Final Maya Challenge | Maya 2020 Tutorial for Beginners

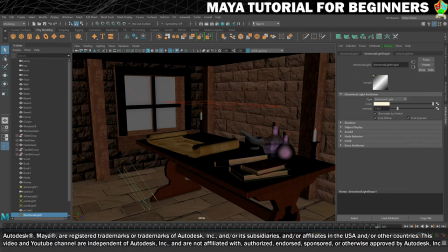Welcome back to the last step and your final challenge for this Maya tutorial. So in this final challenge, what I want you to do is to experiment with the lighting and rendering to really make the scene you've created feel your own.
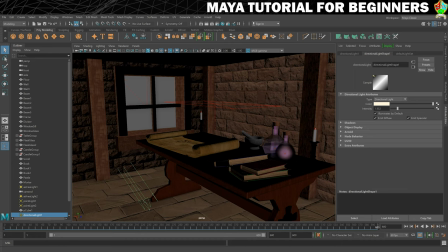So since the last step, I've gone on a little bit and made a few changes. So I've added an area light here, which is just shining straight down, which I'm using to illuminate the scroll a little bit because that wasn't really showing up very well. I've also added a little bit of a green tint to the glass on the bottles,
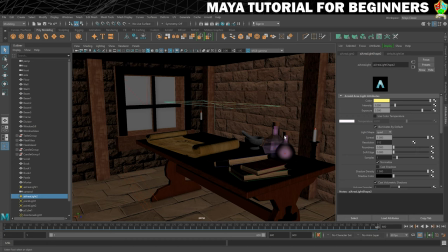and I've replaced the emissive material, so I took the emission out, and I put some little point lights inside,
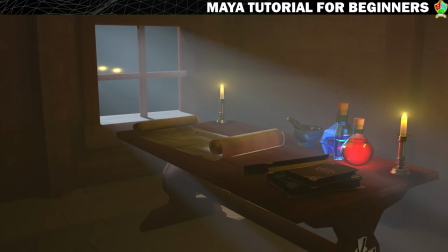which I think gives a better look for the kind of glowing liquids. And this is the sort of thing I want you to do now. Experiment, see what you can create, how cool can you make this scene look? Turn it into something that looks the way you want it to look.
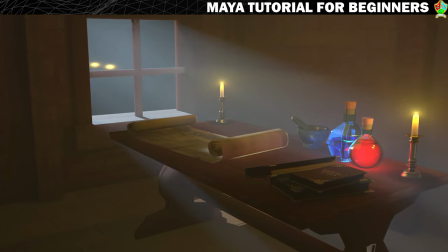And then once you've done that, I would like to join me in the next step, which is where we will conclude the tutorial.
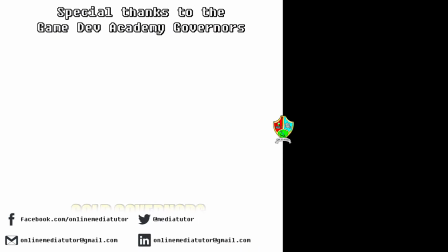So I will see you in the conclusion. Game Dev Academy is graciously supported by these absolute legends.
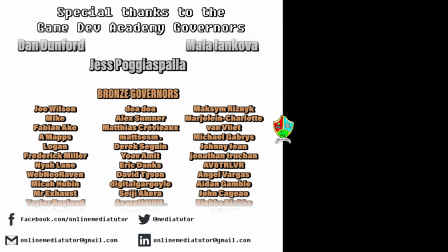If you'd like to offer your support, then check out our Patreon page using the link in the description below.